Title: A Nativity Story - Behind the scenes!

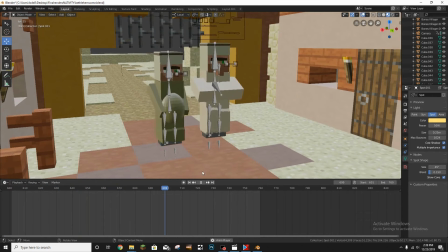(8:11)
This is the fill-in scene I added because I wanted to show them walking more. So to the viewer it looks like all one clip, but it's really not. And yeah, so there was that.
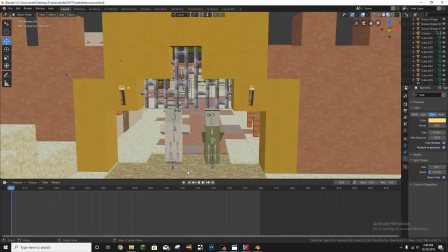(8:23)
And then what I was running into problems with is I was going to have the camera looking from this view for a little while,
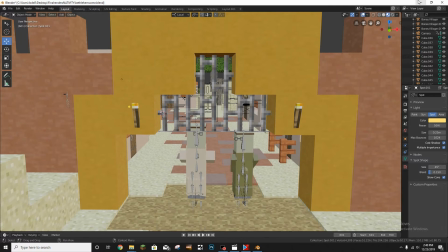(8:30)
but I never actually went through with it. And before, let me show you some of these pictures.
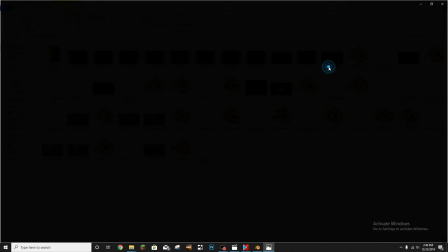(8:35)
That's pretty crazy. You started out with a picture like this,
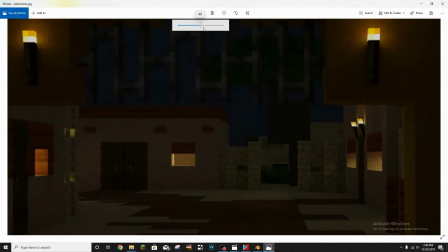(8:40)
and this is before I added fog, so if you look closely there's not a good background to it.
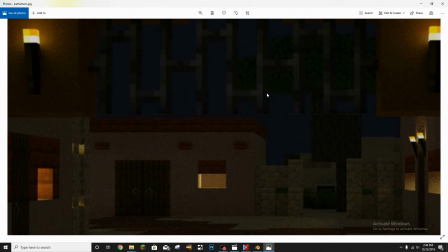(8:47)
It doesn't look super good. I mean, it would work, but I wanted to have a better mood.
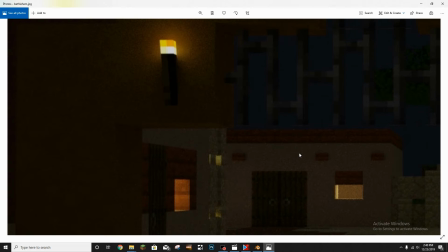(8:51)
And on top of it, there's all these little grainy things. They're called fireflies, by the way.
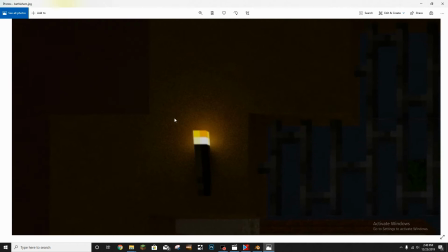(8:55)
And then when the torch hits this clay right here, it's just like a mess of noise, like, pictured noise. And I was like, okay, this is really annoying. How am I gonna fix that?
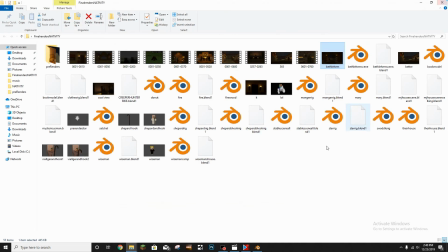(9:07)
So I ended up finding a software put into this program, or like not a software,
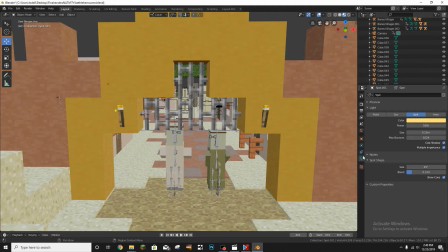(9:16)
a kind of cool little trick put into Blender by NVIDIA, which is the ones that make, the graphics card chip. I actually use NVIDIA. I like them a lot. They made a program called Optics, and you can find it, let's see.
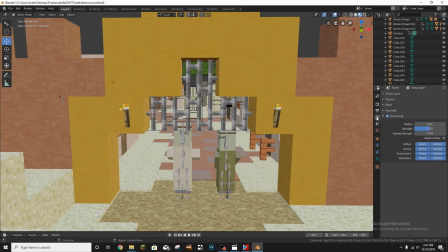(9:33)
Blender has updated since last time I used it. Here it is. And it's a denoiser, and basically it takes that noise that I was just showing you and it gets rid of it,
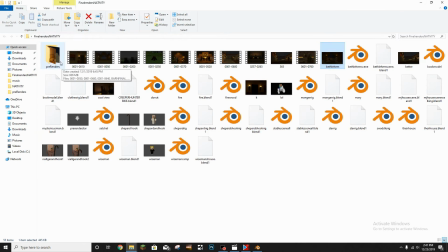(9:42)
and the after effect you get ends up turning it into this.
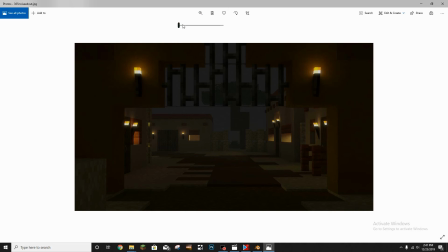(9:49)
So you take that denoiser by NVIDIA, the Optics program, and it completely gets rid of all that noise.
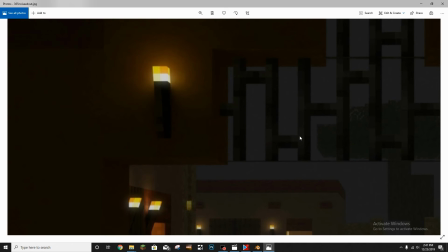(9:58)
And I use that in all these scenes because, well, I didn't use it. Oh yeah, I did use it in the stable scene. I used it in all the scenes, and it takes so much noise out to where it looks like it's actually reflecting right here.
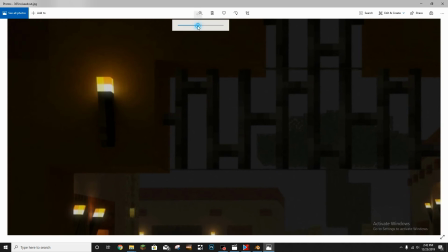(10:10)
And then this is also with the fog added in. It looks a lot nicer. But it really just changed the whole feel of the scene because it looked like more time was put into it.
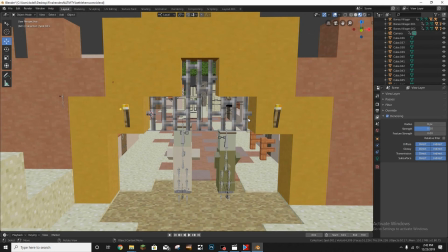(10:18)
Okay guys, so I was going to end up showing you a lot more, but it ended up getting really wordy, and I just didn't want to bore you guys to death. So those are just the two biggest scenes I did. Or I guess not the biggest. I didn't show you the stable scene, but there's not too much to see on the other ones.
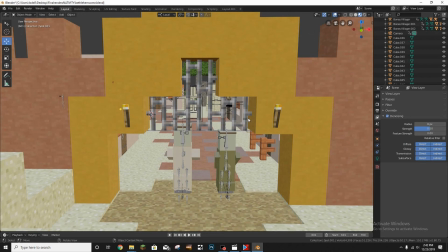(10:36)
It's all kind of repetitive. You just take the lighting, you add it in, and you add in, the characters and their clothes. I just wanted to show you guys some tricks and some cool things that I found while I was doing it, and just what it kind of looks like, behind all the fancy fog and the lights and everything. So, well, I hope you guys enjoyed that.
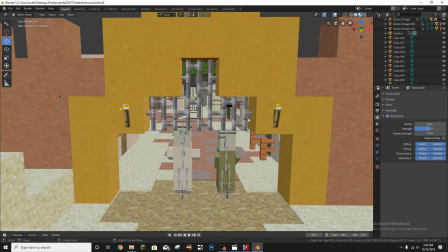(10:53)
I'm gonna have some new animations coming out soon. I'm gonna have some kind of lightheart comedy villager animations to follow this nativity after Christmas, and then probably in early February, maybe late March or late February,
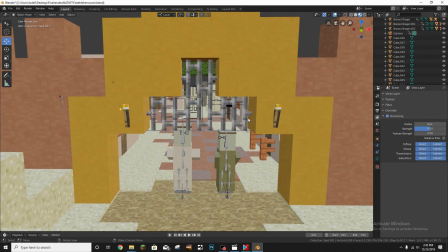(11:12)
around then I'm going to be releasing like an action series called Creeper Hunters. So that's going to be coming out. But yeah guys, I hope you enjoyed this video. If you haven't already, make sure you go and watch the nativity animation I made on this channel.
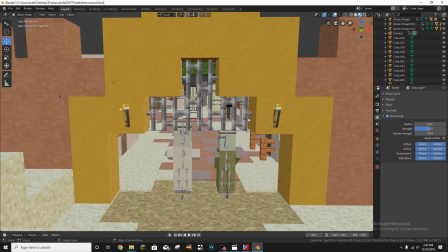(11:25)
Hope you guys enjoyed this. Thank you so much for all your support. If anyone I know is watching this, you guys are absolutely amazing, absolutely awesome. Couldn't have done it without you guys. So thank you all so much for your support, whether I know you or not. And yeah, I hope you guys enjoy some of the new coming stuff.
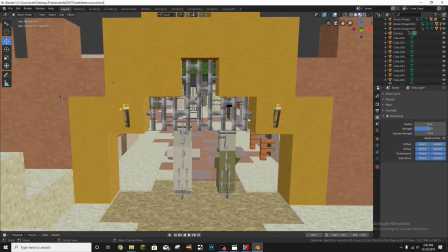(11:44)
And that's going to be it for today. So thanks for watching, and of course, goodbye.